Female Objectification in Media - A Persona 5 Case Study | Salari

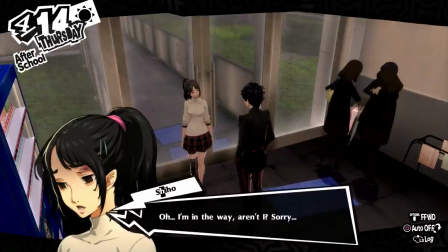506s
After Anne rejects him, it's heavily implied that Kamoshida then sexually assaulted Shiho, who,
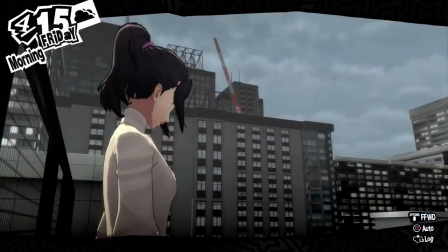512s
later in a state of despair and hopelessness, attempts to take her own life by jumping off the roof of the school.
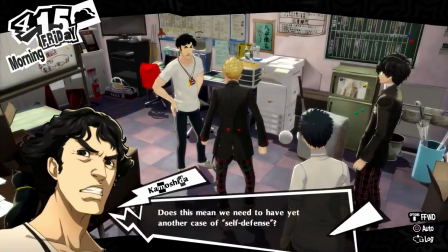518s
You and your party realize that your best chance at stopping Kamoshida and forcing him to confess his crimes is to enter the palace and steal his treasure,
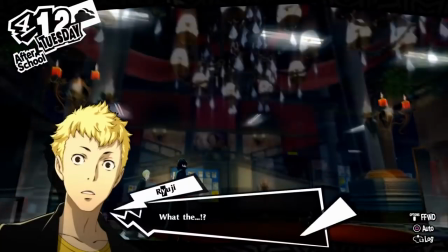527s
thus forcing a change of heart. Kamoshida's palace contains a cognitive representation of how he sees the world, specifically the school.
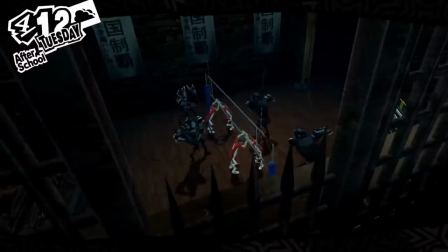535s
He sees himself as the king and this is his castle. At the bottom there's the dungeon where dozens of students are literally being tortured.
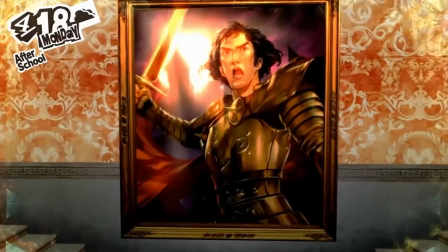543s
The main floors which are adorned with imagery of Kamoshida looking powerful and regal and the upper levels
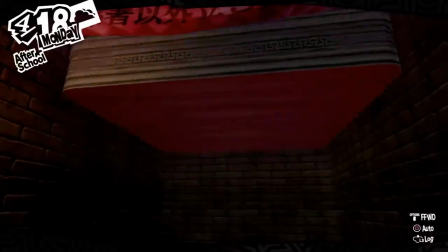550s
which for the sake of this argument is most noteworthy since it represents Kamoshida's lust for his female students.
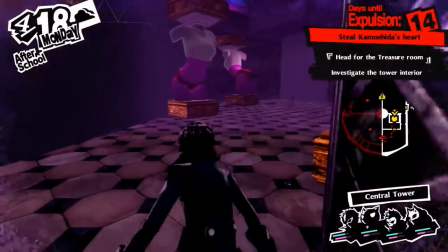556s
The most prominent decorations you'll see in this area are statues of the female form in skimpy sports attire,
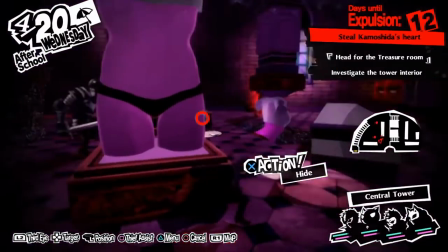564s
leaning over with their rear ends sticking out and a heart shape covering their buttocks.
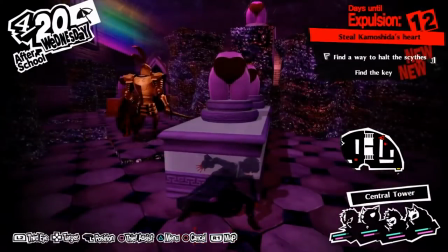568s
They have no head, legs or arms, suggesting that their identity is irrelevant and that they're powerless.
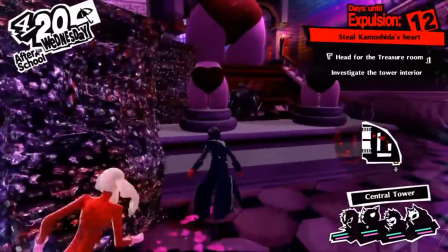575s
In some areas the statues will rotate as you move around them to ensure that their butts are always
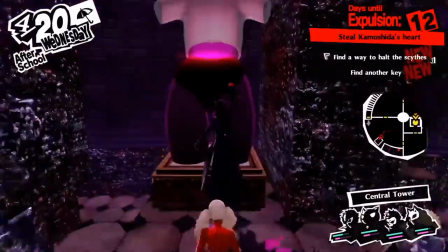580s
facing you and in other areas they can even be used such as being able to climb them.
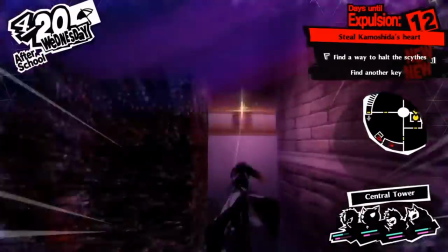586s
It's worth noting that at this point the game is in no way suggesting that you as a player or the character that you're
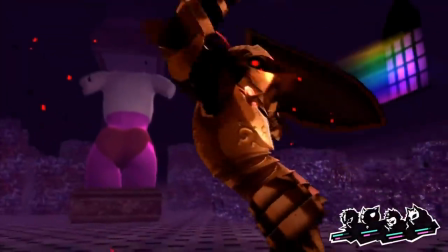592s
playing as are meant to see this as an aesthetically pleasing or indeed arousing situation.
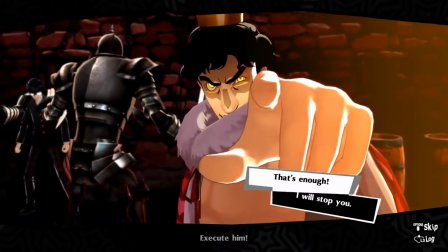598s
Kamoshida is a disgusting character who has abused his power and the game wants to make it clear that it doesn't promote his actions.
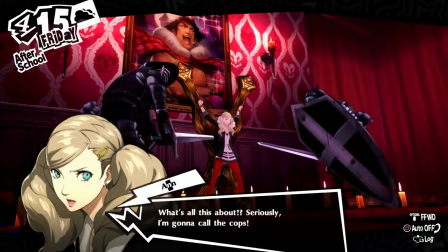605s
Shortly after Anne is captured we also see Kamoshida's cognition of her, except she's wearing a skimpy swimsuit,
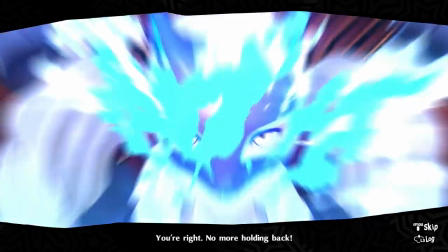611s
cat ears, and exists entirely to dote upon him. This enrages Anne so much that she finally achieves the power to fight back.
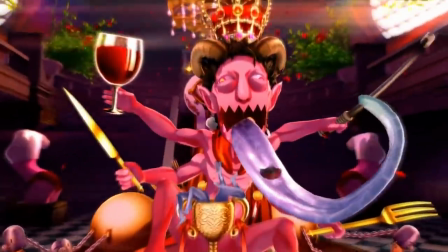619s
The group eventually confronts Kamoshida as the final boss, who has transformed into a grotesque cognition of his real self, Shadow Kamoshida.
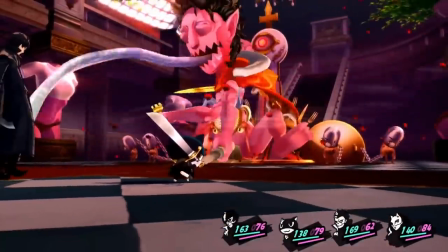628s
The arena is adorned with the female statues that we've seen throughout the palace.
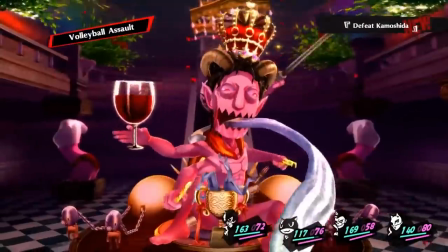633s
Along with wearing a crown and a cape,
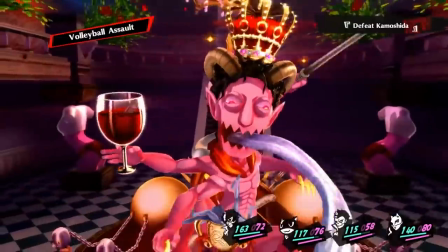636s
he's spawned horns from his head, wielding a glass of wine in one hand and a riding crop in another, a reference to him physically abusing his students.
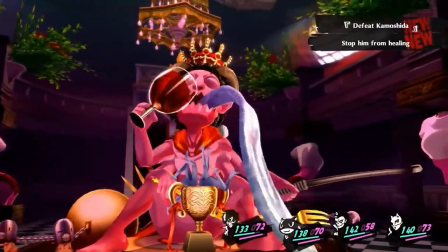645s
He's also spawned two more arms wielding a gold knife and a fork.
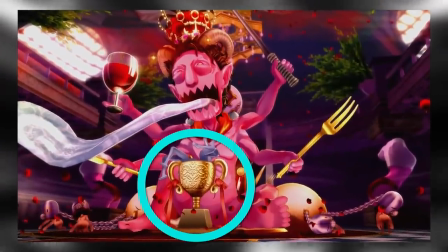649s
Two standout features of this design though is the trophy that's in front of him, in which we see the legs of female students sticking out and writhing around.
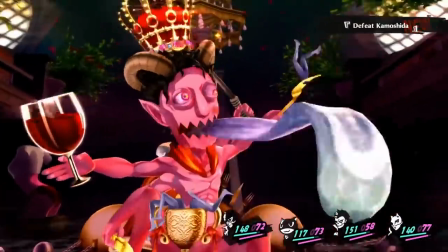657s
When he loses a certain amount of his health, he'll take an opportunity to pick up one of these girls with a fork and eat them to heal.
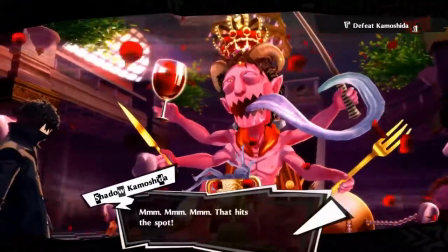665s
The other standout design feature of Shadow Kamoshida is his gigantic white tongue.
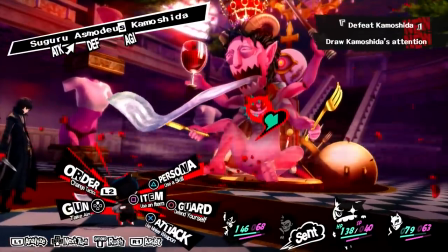670s
An interesting aspect of this fight is that Kamoshida has an attack named Lick, and this will always be targeted at Anne, the only female member of your party.
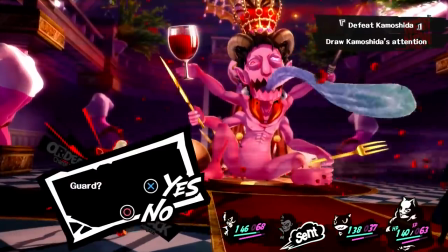679s
He telegraphs the attack beforehand so players can react to this in time, but if they fail to do so, Lick is one of the most damaging attacks in his arsenal.
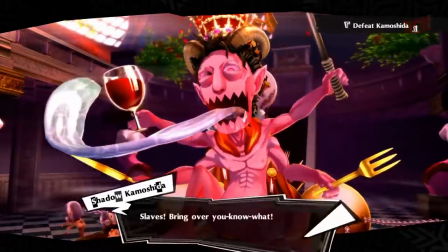688s
As the fight is nearing the end, Shadow Kamoshida summons cognitions of two students.
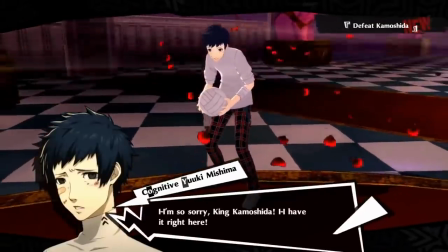693s
Mishima, who I mentioned previously was a victim of Kamoshida's physical abuse and then Shiho,
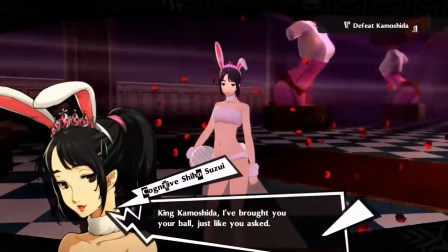699s
the student Kamoshida drove to attempt suicide is brought in to assist him with a special attack The Persona games
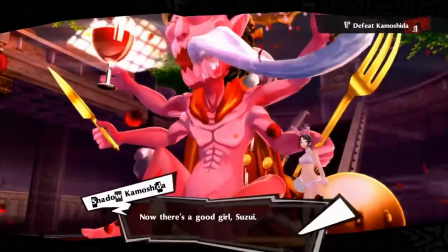705s
have some incredible boss designs and Kamoshida is no exception It illustrates this disgusting,
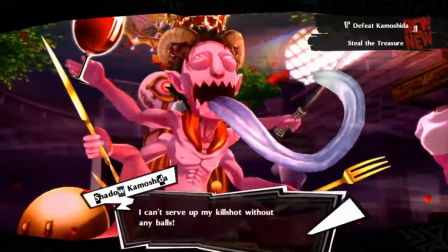712s
lecherous being who abuses his power with no remorse The world and everything in it exists simply
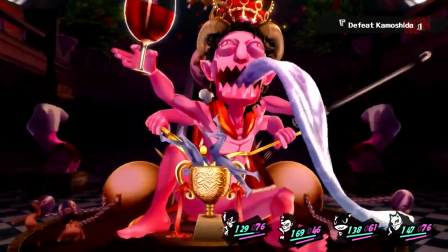718s
to please him and young women aren't just objects to him they provide him sustenance regardless of their own well-being.
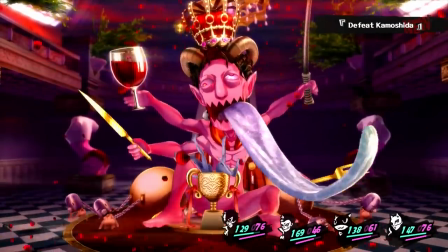725s
After the fight ends, a scene plays out where the party confronts a defeated Kamoshida,
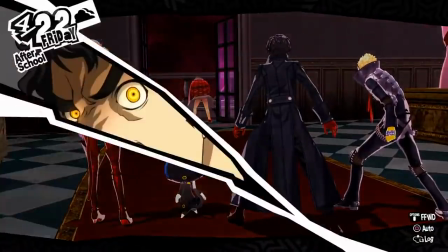730s
who believes that given the pressure the school has put upon him to ensure the volleyball team excels, that because he's had to put up with that,
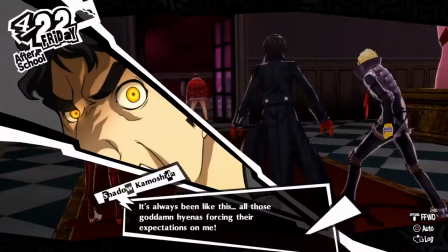738s
he should be given a reward, i.e. women.
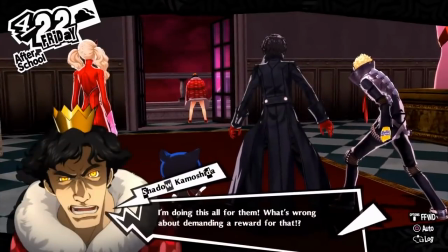740s
The team are faced with the decision to kill Kamoshida, but leave it up to Anne to choose since she was his victim.
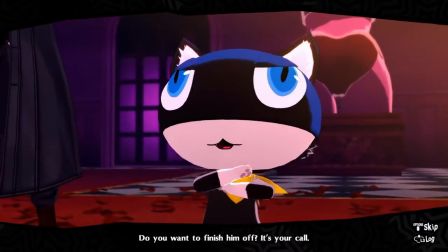747s
She lets him know how damaging his actions have been, and decides to let him live in order to confess and atone for his sins.